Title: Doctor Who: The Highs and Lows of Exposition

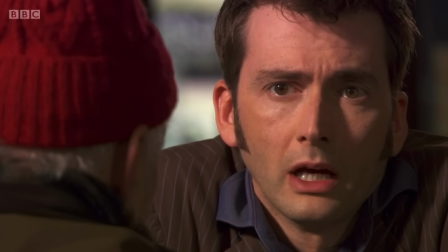8:16 And it's true, they are so well written, incredibly emotive while still being in character, and yet absolutely crammed full of exposition.
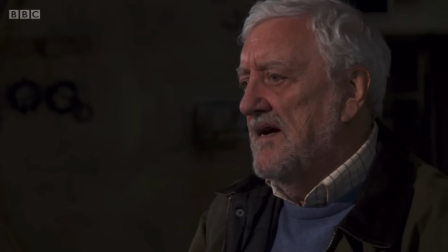8:24 One of the most loved and remembered scenes literally starts with an exposition monologue as Wilf starts telling the Doctor a story about his life, completely unprompted.
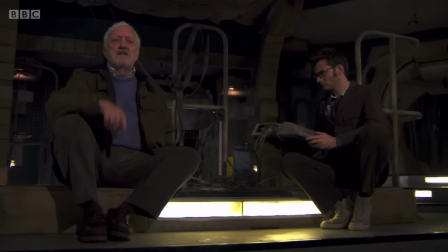8:33 1948, I was over there.
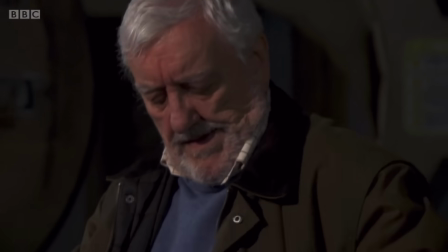8:35 Most writing guides would tell you that this would be bad and you should cut it, and yes, this is something that could easily be written poorly, but Russell makes it work.
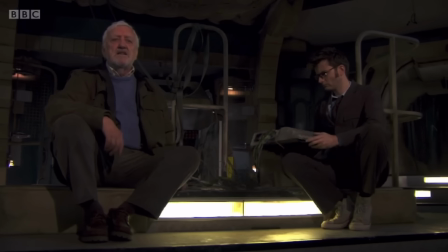8:42 Firstly, this opening, 1948, I was over there, isn't just a random story.
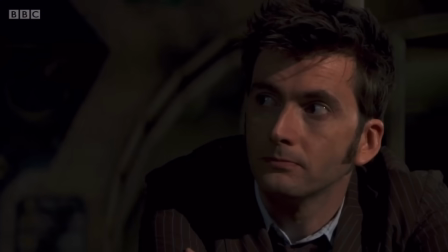8:48 We've been building up to Wilf giving the Doctor a gun over the last episode and a half.
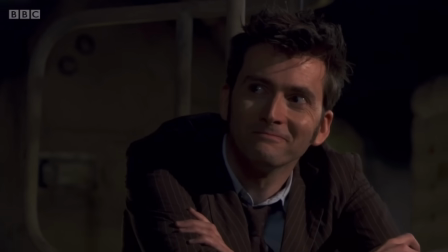8:52 It's a moment that's been teased, but he can't just come out and say it, so this is basically him building up to give him the gun.
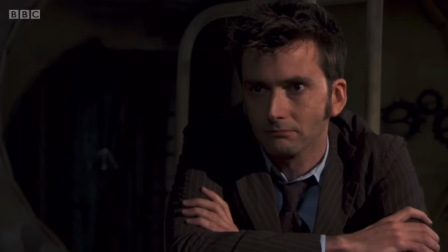8:57 He's nervous, overwhelmed and scared, so he starts talking about another time he was scared. it's like a blizzard, all them bullets in the air.
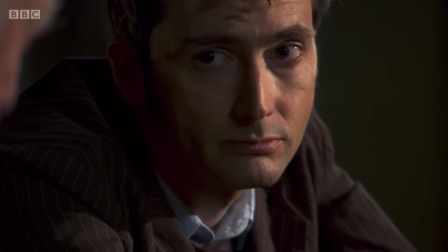9:05 The subtext to this speech is, I'm bloody terrified. It's such a simple yet effective way of conveying that emotion, mirroring the present with a story from Wilf's past.
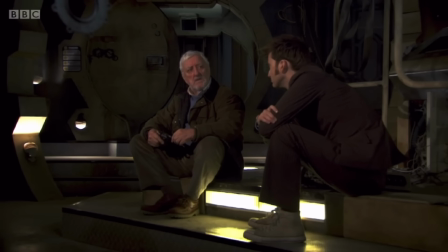9:14 Lovely.
However, the best bit of exposition that makes this scene so effective is actually in part 1.
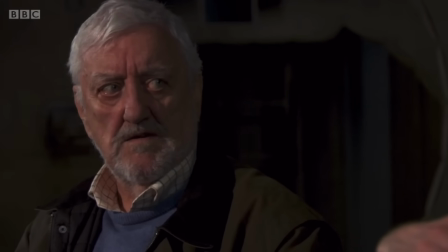9:19 On page 41 of the script, we get this line.
You never killed a man.
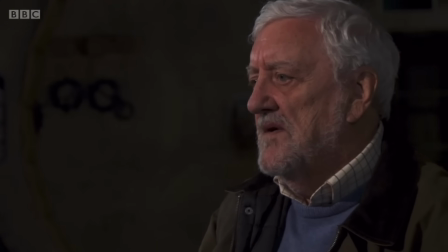9:24 No, I didn't.
Bang. Straightforward information about Wilf's past. No faffing about.
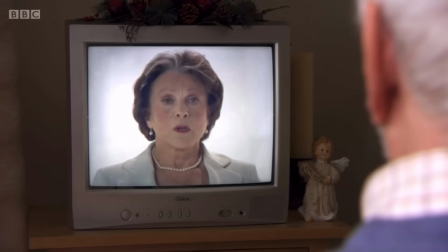9:29 She outrightly says it.
You never killed a man.
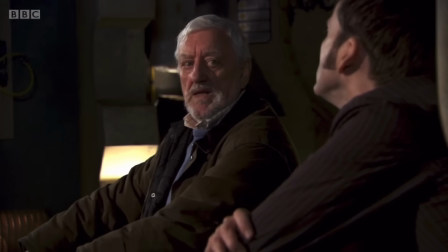9:32 And this is fucking good exposition because sometimes just saying something outright is effective, and this hits hard.
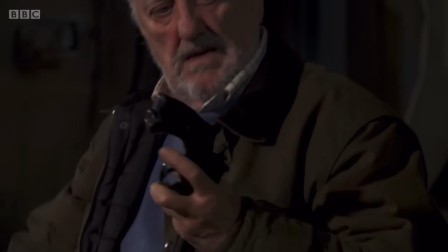9:38 But most importantly, it now frames the entire plot Wilf is about to go through.
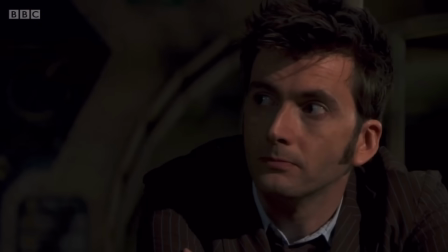9:44 In 5 words, Wilf's arc is entirely set up. The man, the soldier, who never killed,
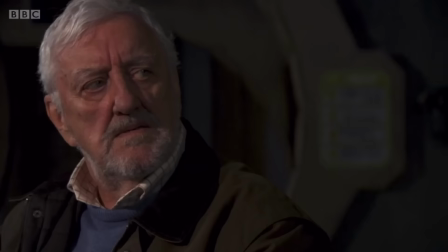9:49 now has to get the one man who never carries a gun to do the thing he refused to do all those years ago.
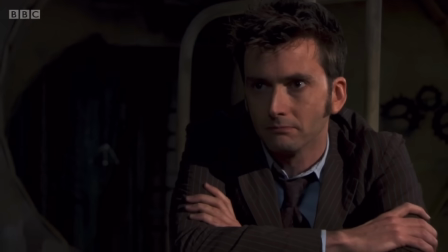9:54 The "you never killed a man" line is so quick, and yet it sets up all the emotional payoffs to come.
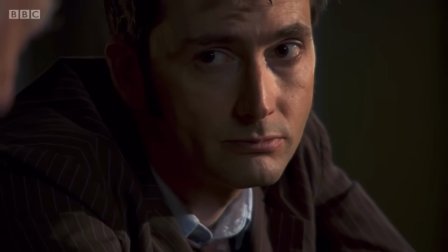9:59 This is exposition at its most effective. Quick note, please do not take a shot every time I've said exposition in this video, you will be dead.
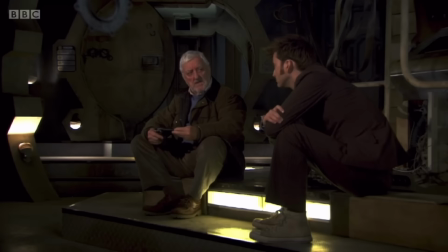10:06 Okay, let's do another bad one.
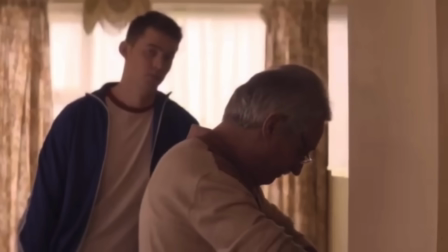10:10 Right, come here and I'll tell you, I love Russell T Davies as a writer.
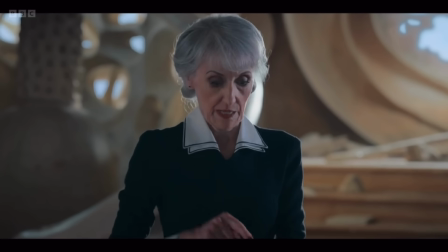10:14 The recent era of Doctor Who has been interesting, but that doesn't take away from the amazing telly that he has given us over the years.
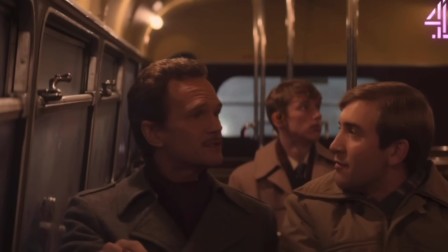10:20 He is usually incredibly good at exposition and introductions. The first 15 minutes of It's a Sin is a masterclass in writing.
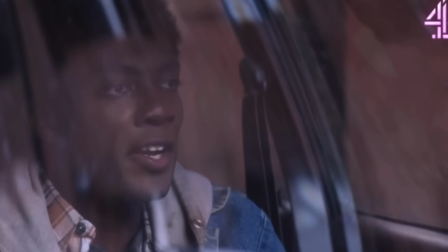10:26 It introduces all our main characters, their backgrounds, their dreams, and the story to... Why the fuck did I sing dreams?
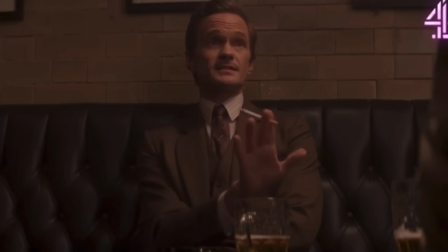10:32 And the story to come. That is incredibly hard to do. Most writers can't do it.
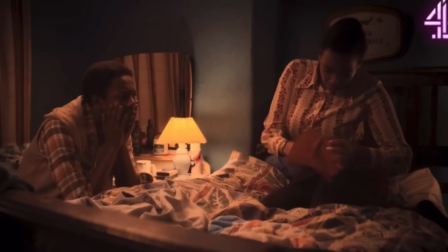10:37 It is just an incredible 15 minutes of telly, and if you are a writer, I recommend watching it and re-watching it over and over again just to study how sharp and tight that script is.
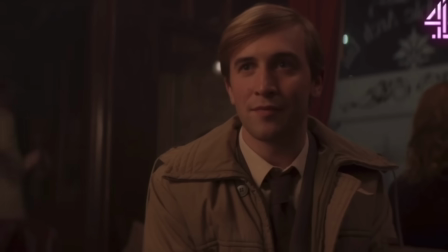10:46 Not a word is wasted. It's honestly perfect. The Reality War is not.
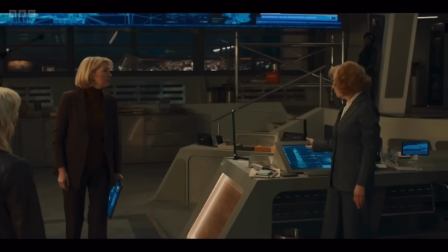10:51 Now, there are so many issues with the Reality War. I've spoken about it on the channel before, so go and watch that if you want to hear my utter disbelief in this episode of telly.
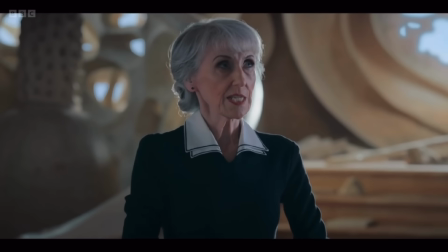10:58 However, one of the major issues that affect it, apart from the nonsense, is the utterly obvious exposition.
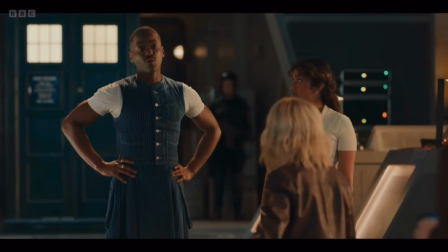11:04 Now, there are quite a lot of scenes I could have picked to discuss this, but one stands out to me most because it's obvious not just in the writing, but also on screen.
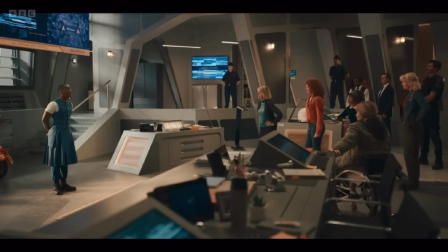11:11 The director doesn't know how to film it, and the actors don't know how to perform it.
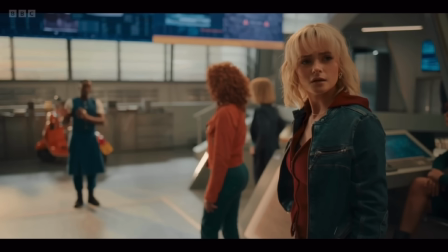11:16 Towards the beginning of the episode, we get this scene, a scene where all the main players within the story are in one room.
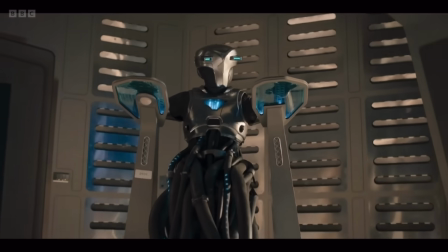11:21 Now this could be great. One of my favourite things in fiction is a dinner party scene for this exact reason.
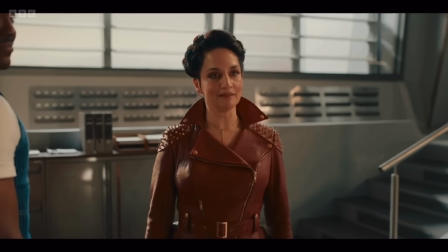11:26 Get all your characters around one table and sparks usually fly. Instead, this is really where the Reality War begins to crash and burn.
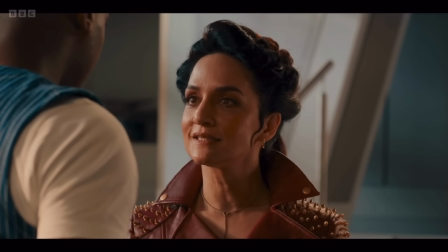11:32 This scene has a lot of problems, not just exposition, so let's quickly break those down first. The Reality War script hasn't been released yet, and honestly I'd be surprised if it ever is.
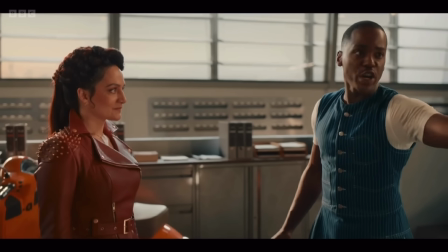11:40 With the reshoots that the team seem determined to pretend never happened, I'd be very surprised if the screenplay is ever put on the BBC writers' room.
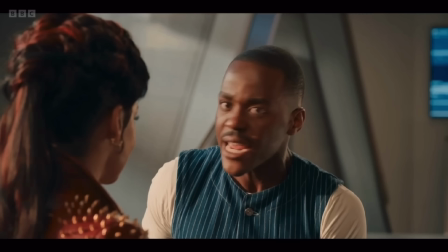11:46 Could be wrong, usually am, but it would shock me. For this reason I have to go off what is shown on screen.
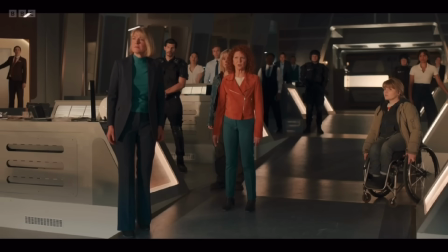11:51 And let's be honest, that's not a lot. The characters don't do anything. In this whole scene, all they do is stand around and wait until they have a line.
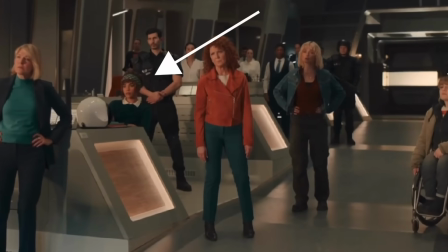11:58 If they ever have a line.
Hello Yasmin.
The Rani suddenly appears in Unit HQ and the guards don't react.
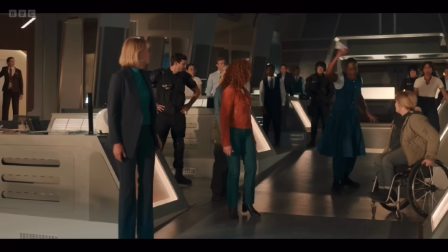12:04 No guard tries to shoot her, no guard even points a gun, they just stand. Everyone just lets the Rani speak.
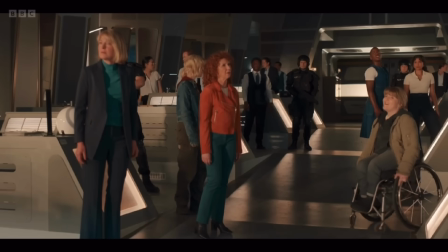12:09 Kate doesn't try to prove her authority, Mel doesn't have a panic attack, the Flinks just doesn't in general.
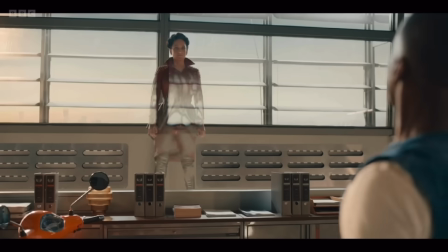12:14 It all just plods along, one line after the other with no tension, atmosphere or consequence.
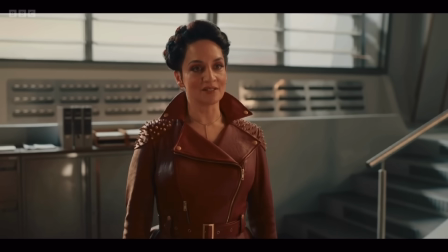12:19 And this is more a directing thing than a writing thing, but just look at the blocking. Dear God, they are all in a line.